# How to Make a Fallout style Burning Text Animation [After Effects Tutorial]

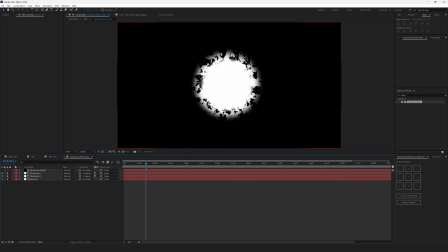I've also just explained how it works.
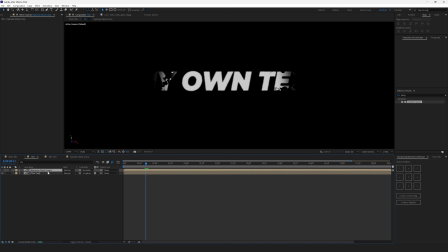And inside of this text composition, we have applied the explosion mask to the text with the help of alpha matte. And as you can see, here's how the text appearing.
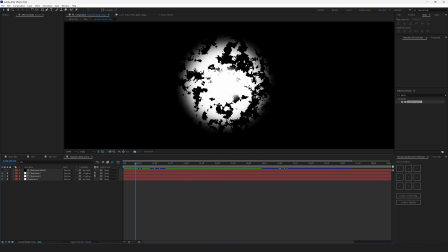It appears from the center where the white spot is, right here, the white spot, and the edges are torn.
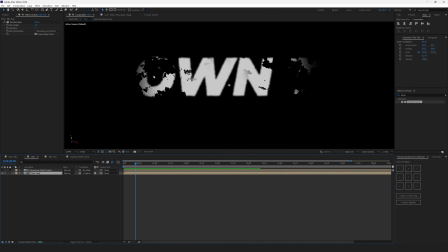You can see these dark spots that are these spots, and it cuts out everything that's over here in the text. So it's a see-through, like this.
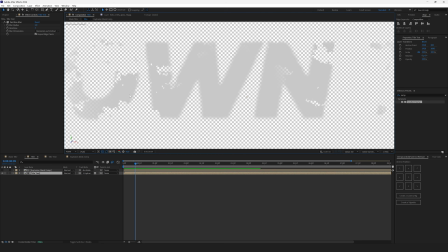You can see the text right here, but everything else is a see-through because of this mask composition.
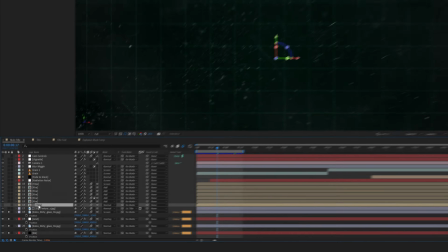And it's spreading from the center to the edges. But as you can see, this title is invisible here.
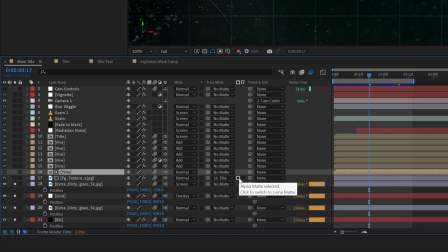That's because I'm using it as a mask. Once again, it's an alpha matte to this foreground texture layer.
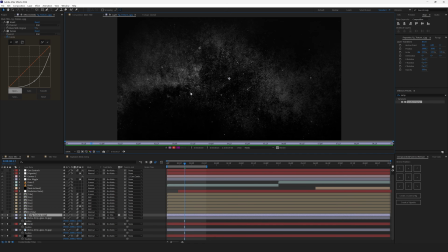And this layer is simply a layer with the texture, this one. And I wanted my text to be white, not black, like this.
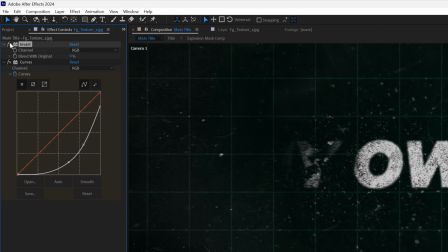That's why I've applied the invert effect on top, and I've added the curves to make the text not as bright.
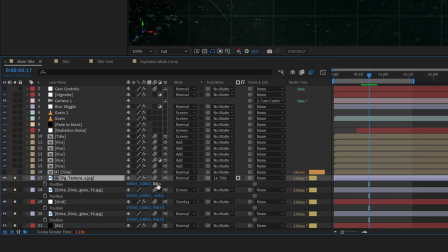This texture has the Z position of 0, and the blending mode is set to normal. As well as the title, it also has the Z position of 0. Now, the text animation looks like this.
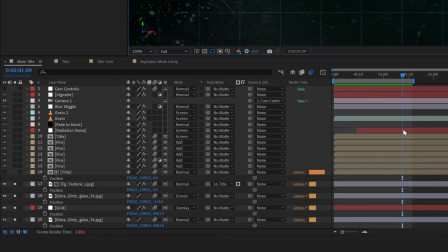We don't have fire yet. Now it's turn to add the fire. The fire is the very same title composition. I've just duplicated it by pressing Ctrl D or Command D on Mac,
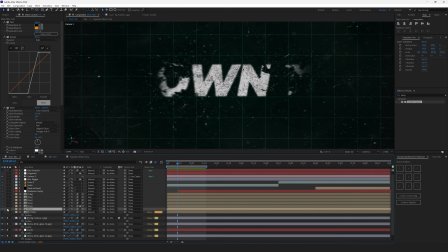and it has duplicated the title. but I've added a few effects on top. The fire composition is also different from the inside.
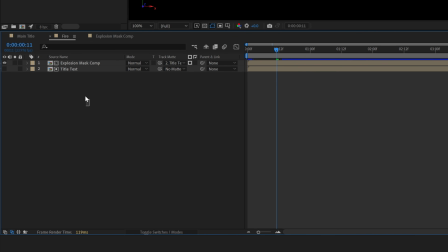If we open the fire composition, we will see the same compositions, explosion mask and title text. The first difference is that they have different track mattes. If the title composition had the explosion mask composition invisible and the title text composition visible with the alpha matte applied to it,
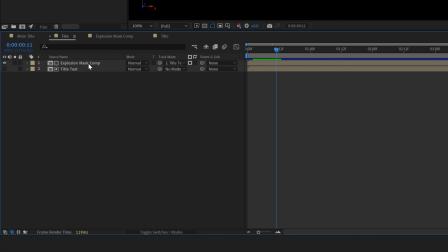in fire composition, we have the explosion mask composition visible instead. The title text is invisible and it plays the role as an alpha matte for the explosion mask composition.
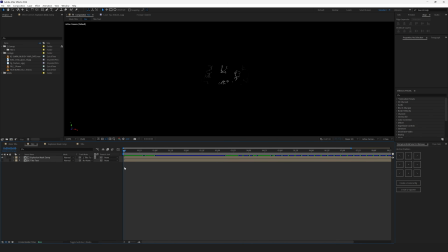We are switching these mattes so that the quote-unquote fire does not spread beyond the title and stays right here in the limits of the title itself. The second difference is that the explosion mask composition has defined edges effect
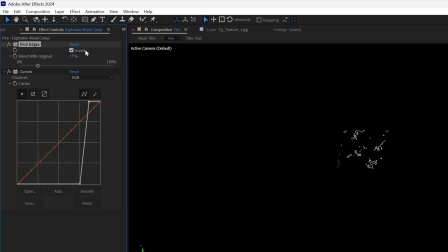applied to it with the invert checkmark and blend with the original set to 19%. And I've also dropped the curves on top to make it more contrasty and bright.
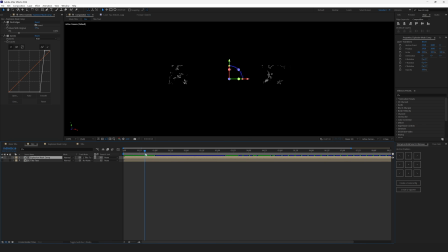This way we've created this fire that's spreading from the inside of the title but is not getting beyond the title.
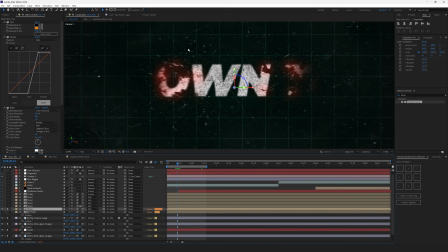So for now you can see that it glows with the red. It's not as bright and it doesn't resemble the fire that much, right? This is just the beginning. This is the base layer that glows almost like a fire. Here's how it looks without any effects. It has just a little bit of white edge.
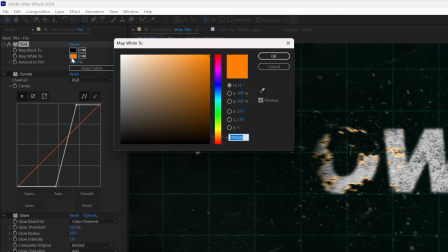I've added the tint effect with the orange glow on top. Here's the color. Then I've added the curves to make this color pop.
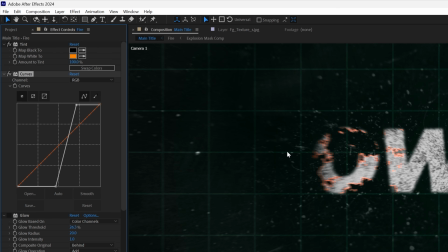It's way more bright and it shifts to the red. Then I've added the glow. The first glow has the glow threshold of 26.3, glow radius of 20 and glow intensity 1.
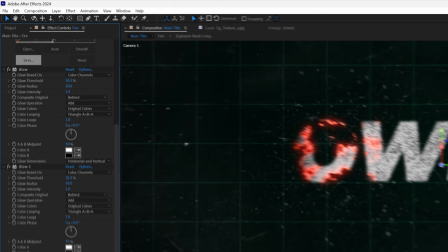Then I've duplicated this glow to make it more intense. And on top, I've added the fastbox blur with the blur radius 20.
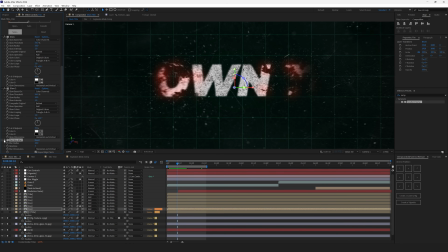I wanted to spread this red glow to the outside of the title.
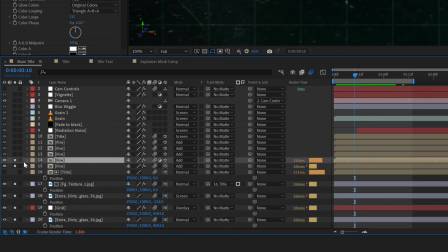Then I've duplicated this fire composition and I've changed the settings a little bit to make the text a little more bright.
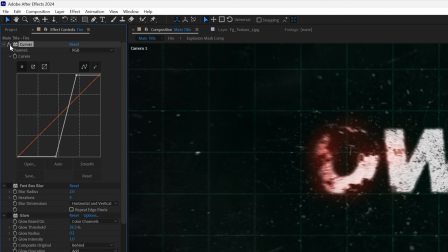So there is no tint over here, it only has curves to make the text brighter, it has fastbox blur to blur out the edges a little bit, and it has glow with a glow threshold of 26.3, glow radius 0.2 and glow intensity 1.
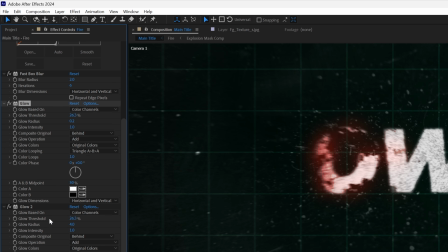Then I've duplicated this glow with the glow threshold 26.3, glow radius 4 and glow intensity 1.